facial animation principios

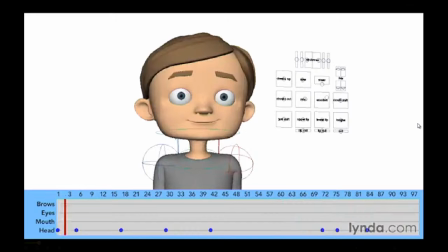So we have the character in a neutral pose. He turns his head to look at something, turns back, slowly changes his expression, antics, and then reacts.
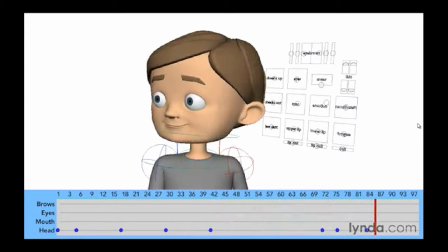So let's dial in the basic facial poses.
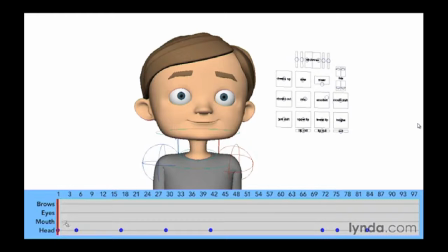Now these are pretty much going to follow the main poses of the head motion, and we'll just use this as a starting point. So the first thing I want to do is just get an initial expression on his face. So maybe I want to drop the eyelids a little bit here.
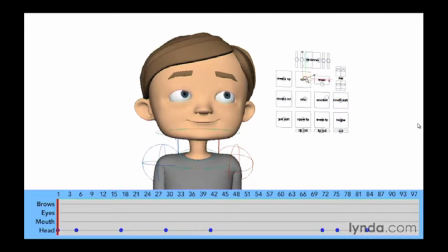Kind of relax his face a little bit. And maybe even kind of give him a nice relaxed brow. maybe one of the brows is up a little bit. And we can maybe pull them down in the corners just a little bit, just again to show that he's relaxed.
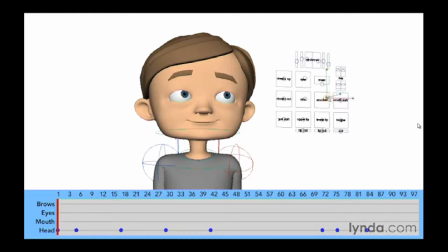And we can play with our emotion, maybe the position of his mouth. And again, we just want to get a nice general position. So I want to make sure I keep his mouth, his eyes, and his brows.
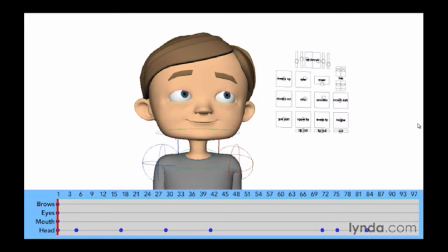So again, I want to try and keep this as a held pose. So again, I'm just going to make sure that I set a key for those. So now we've got a hold here right in the front. Now because it's just a few frames, we probably can just keep that held a little bit.
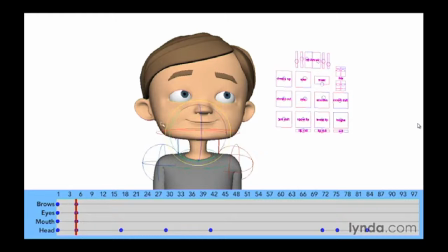If we wanted to, we could jostle the head maybe just a little bit just to give him a little bit of life. But generally, we kind of just want to keep him still because he will move very quickly towards the end there.
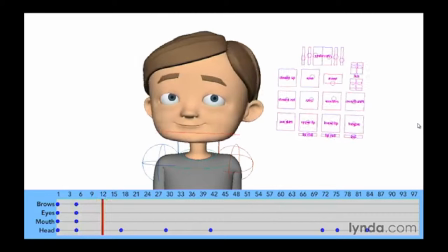So there we go. So now he's going to turn his head and we're going to have another facial expression. I'm not worried about the blinks at this point. Again, I just want to get the main facial expressions.
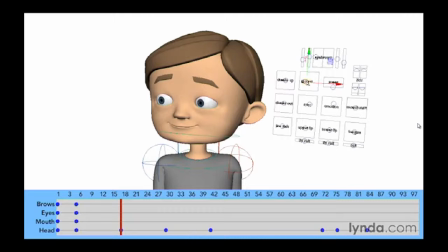So this is the point where we need to understand eye direction. Where exactly is he looking? So we need to either have this in mind for the scene or just something that looks good visually.
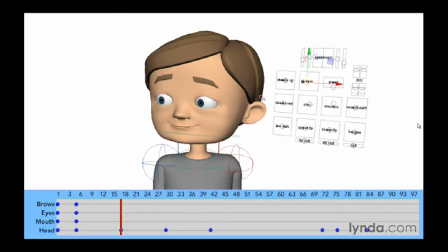So I'm having him look a little bit further to his right than his head is. And let's go ahead and just make sure that we've got that keyed in. And again, I want to try and keep most of his face fairly stable. And that's because we're going to change his expression later.
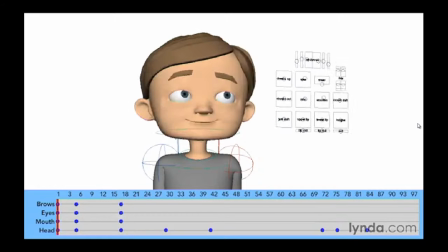So I want to kind of keep him in the same mood. So now he does this, and again, I want to hold this pose. And then we go back to something very similar.
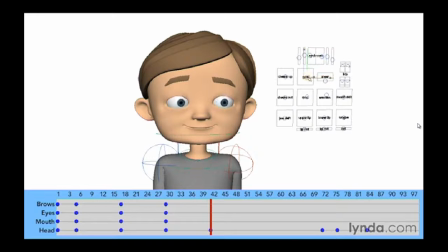Now in this case, I don't want him looking up and away, but maybe he's kind of staring into space maybe a little bit, or just kind of thinking about what he just saw. Okay, so again, that's just something that's going to be a little bit more story driven.
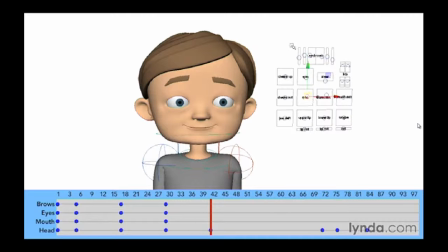But again, I'm just at this point, I'm wanting to keep him fairly neutral for this first half of the shot, and then the big expression change. Okay, so now we've got, he looks,
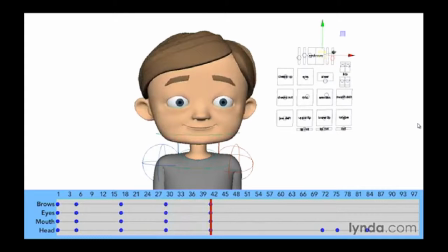and then maybe we can tweak his eyebrows just a little bit here. And now we've got a big change in expression. So we have all the way up to here, right around frame 72, for him to change his expression.
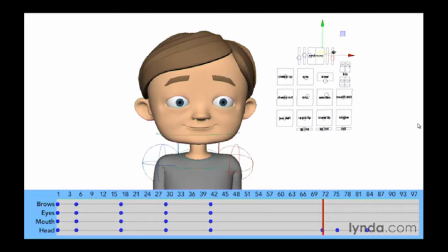Now I'm going to actually have it a little bit faster than that. I'm going to change it up to about, say, frame 68. So about 4 frames before he starts his main reaction, I want that change of expression to be on his face.
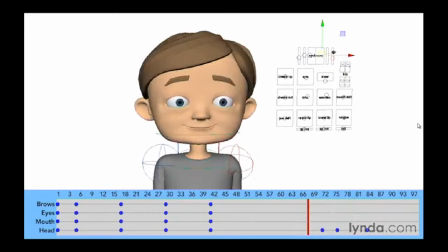And again, I'm giving myself about 4 frames for the audience to read it.